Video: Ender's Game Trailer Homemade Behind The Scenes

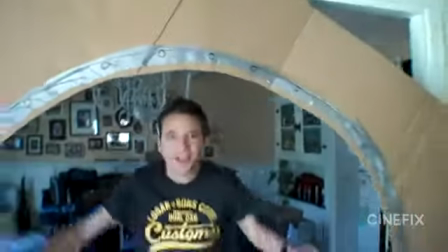I'm in a spaceship.
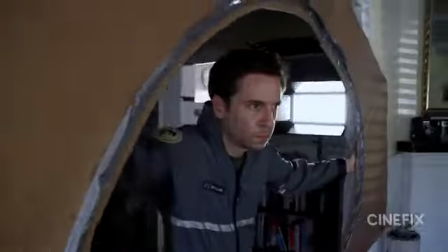And then as the camera turns around, we dissolve into a miniature so then we can get the whole outside of the portal and a planet in the background.
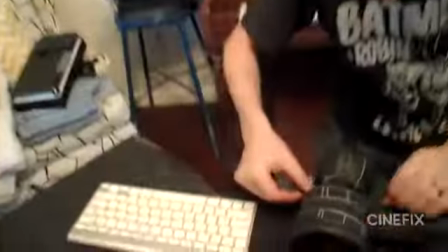So there's one shot where some kind of long spaceship explodes. Even though it's just in one shot, we got to build that thing real quick, made a tube, drew some lines on it. Okay, are we gonna use fire? We can use sparks. We tried this a few different ways.
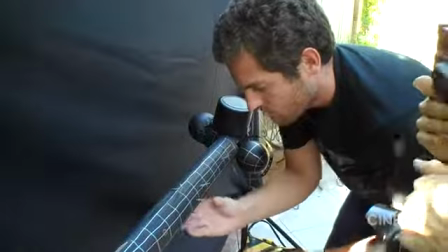We tried attaching some sparklers to the side of it, thinking that we could light the sparklers, have those going, and then do like a blast of fire.
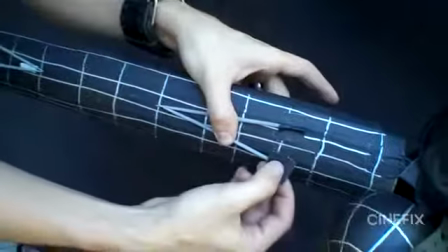Okay, hold on.
For some reason, these sparklers just would not light. These are seriously the worst sparklers ever.
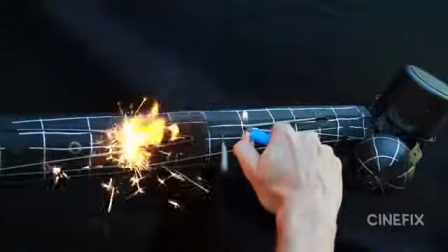So it just became this crazy, like this one lit, but then this one didn't, then that one went out, and then fire, and just didn't line up right.
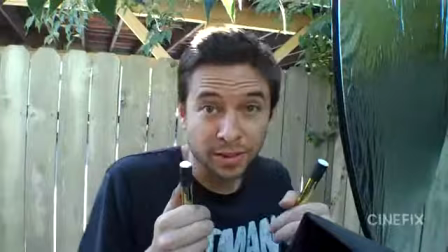So we scrapped that idea. It was already kind of burnt, and we had some holes in the side, so then we decided to just stick some other sparklers inside the holes.
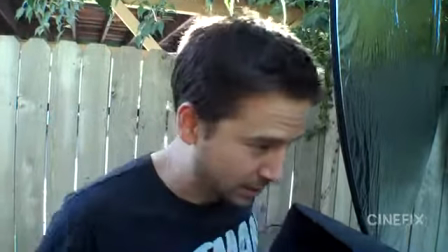Turns out these big ones are way better than the little tiny ones. Those ones suck. And that worked out great.
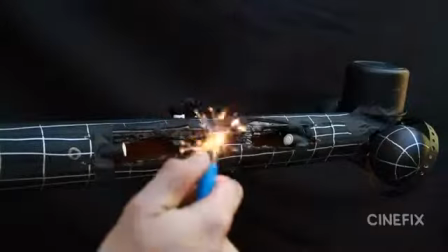Those are the bigger sparklers that we've used before. So we lit those, got the sparks going, and then blasted that big fireball, and that was it. So now we move on to the live action stuff. There's a lot of people in this, a lot of miscellaneous shots.
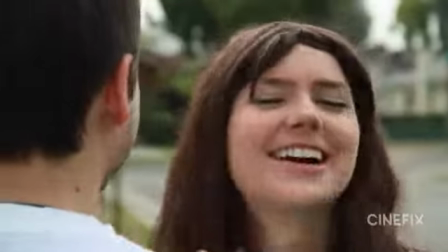Some people are only in 1 or 2 shots. Which is more important? Do we have someone who looks like them? Have someone that sounds like them? A little of each? A lot of times we reach out to actors and stuff.
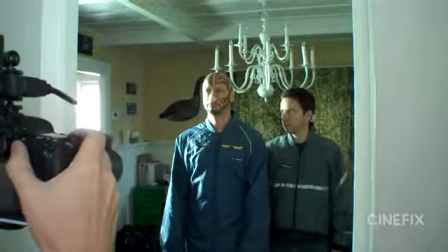We reached out to Piat, who's one of our regulars, and Chris, but part of the fun of these is that we get to reach out to just friends and people that don't have any acting experience, and we think like, oh, you know who looks like this person or who looks like this person, so we just call them up, hey, you want to be in the trailer? A couple of these shots have a group of people in them.
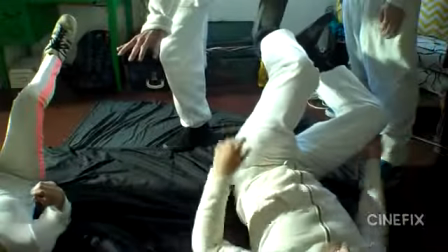We got like that baseball sort of shot, we got the tumbling martial arts shot, so we just called some friends over who wants to come over, put this silly thing on, be in a few shots.
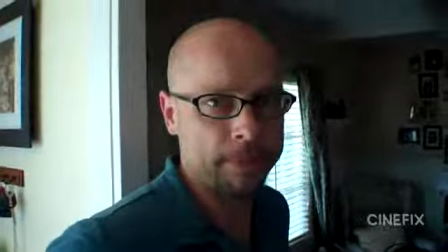Chris plays the Ben Kingsley role, and he's got this sweet head facial tattoo.
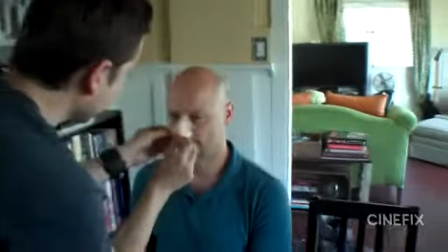So we just went for it and sat him down, put on a fake nose, and then I used a little like eyeliner pen,
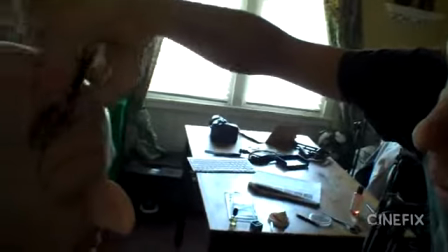just drew all over Chris's head and his face, and it turned out looking pretty sweet. Cue the time lapse.
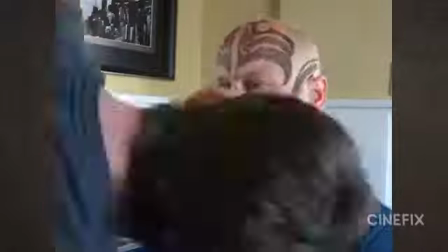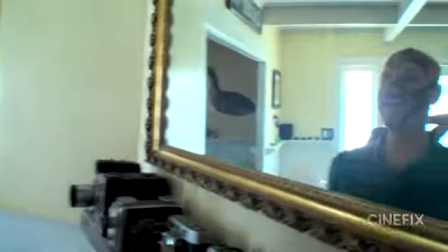Whoa! Yeah!
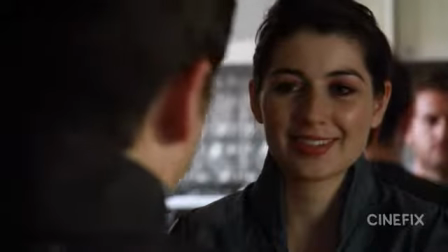And since I play Ender, it was kind of fun that my wife Priscilla gets to play the Haley Steinfeld role, so we had that little moment sitting at the table, the meet cute, they call it.
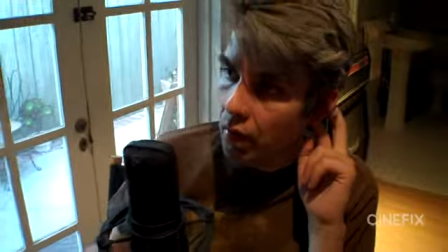And then I had Piat sit and do all the VO for it, since Harrison Ford's voice really carries the trailer, so he plays the role, and then we did have him record all the lines for it too,
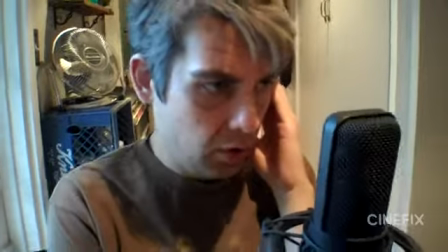because he does a really good Harrison Ford impression.
If we're going to survive, we need a new kind of soldier.
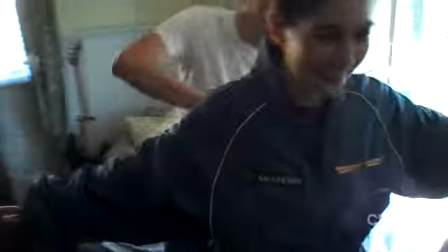Costumes pretty simple on this one, but a lot of jackets, kind of official looking space jackets and uniforms.
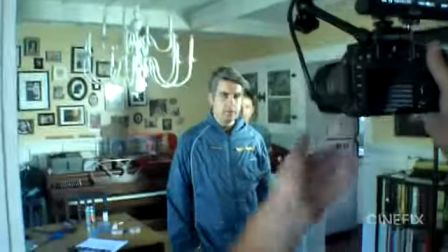I think they're supposed to be jumpsuits, but we don't usually see it from the waist down, so I just bought some jackets. Made the little emblems or the patches.
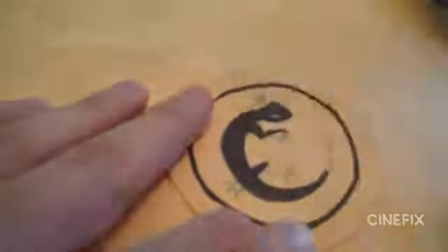There's a specific little gecko logo, totally 90s style, that goes onto the jackets.
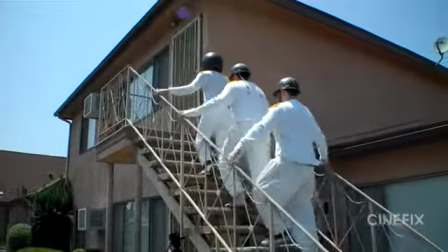And then some miscellaneous all white outfits going up the stairs, or yellow, blue, and green stuff for the group shot.
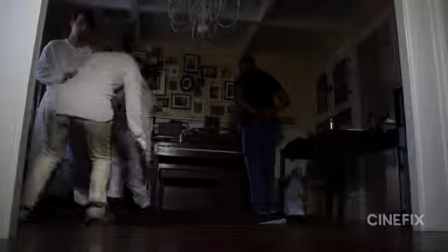We noticed in the martial arts section that they are wearing Adidas, and so we got that right.
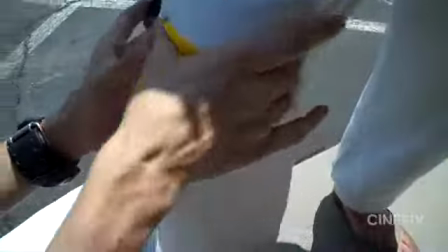We were wearing Adidas. Well, at least one of us was wearing Adidas. Priscilla. Sometimes we dress up like idiots in front of strangers in apartments.
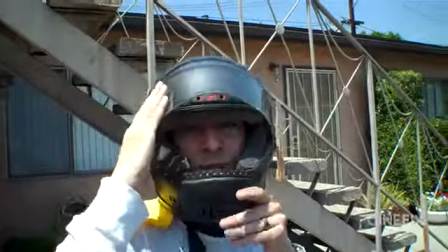Ready to go.
There's one tricky shot. We weren't exactly sure how we're going to pull this off.
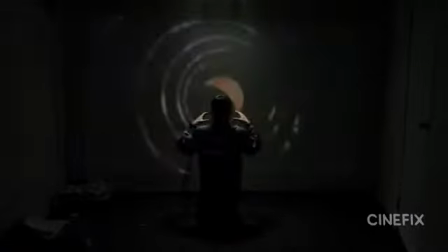It's the shot where Ender kind of has this big, I don't know if it's a projection in front of him or he's looking out a window, whatever it is, there's supposed to be a moon and it's very big. So it ended up being a combination of things.
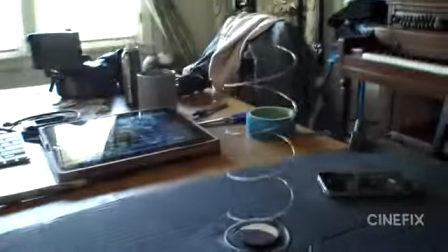We shot the little crescent moon, kind of shot through a slinky, so we could get like the moon and these lines that kind of go out,
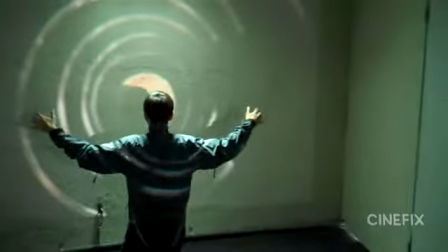and then played that back on a big projector against a white wall. So that thing is like 10 feet wide on the wall, and then I just sit in front of it.
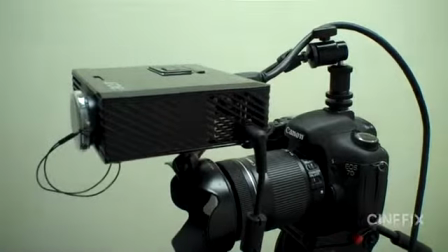And normally if I'm gonna be in front of the projector, there's gonna be a big shadow. So we ended up putting the projector as close as we could to the actual camera lens, so they're both going straight at me.
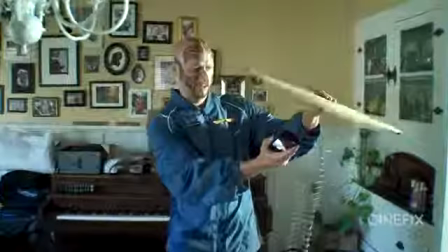So when you see my back and you see the projection happening, I'm not really causing a shadow.
Ben Kingsley discovers a slinky.
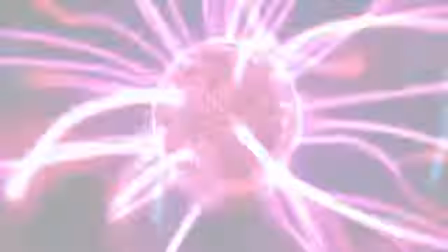It's incredible.
The final shot that leads into the titles at the end is a mixture of so many different things.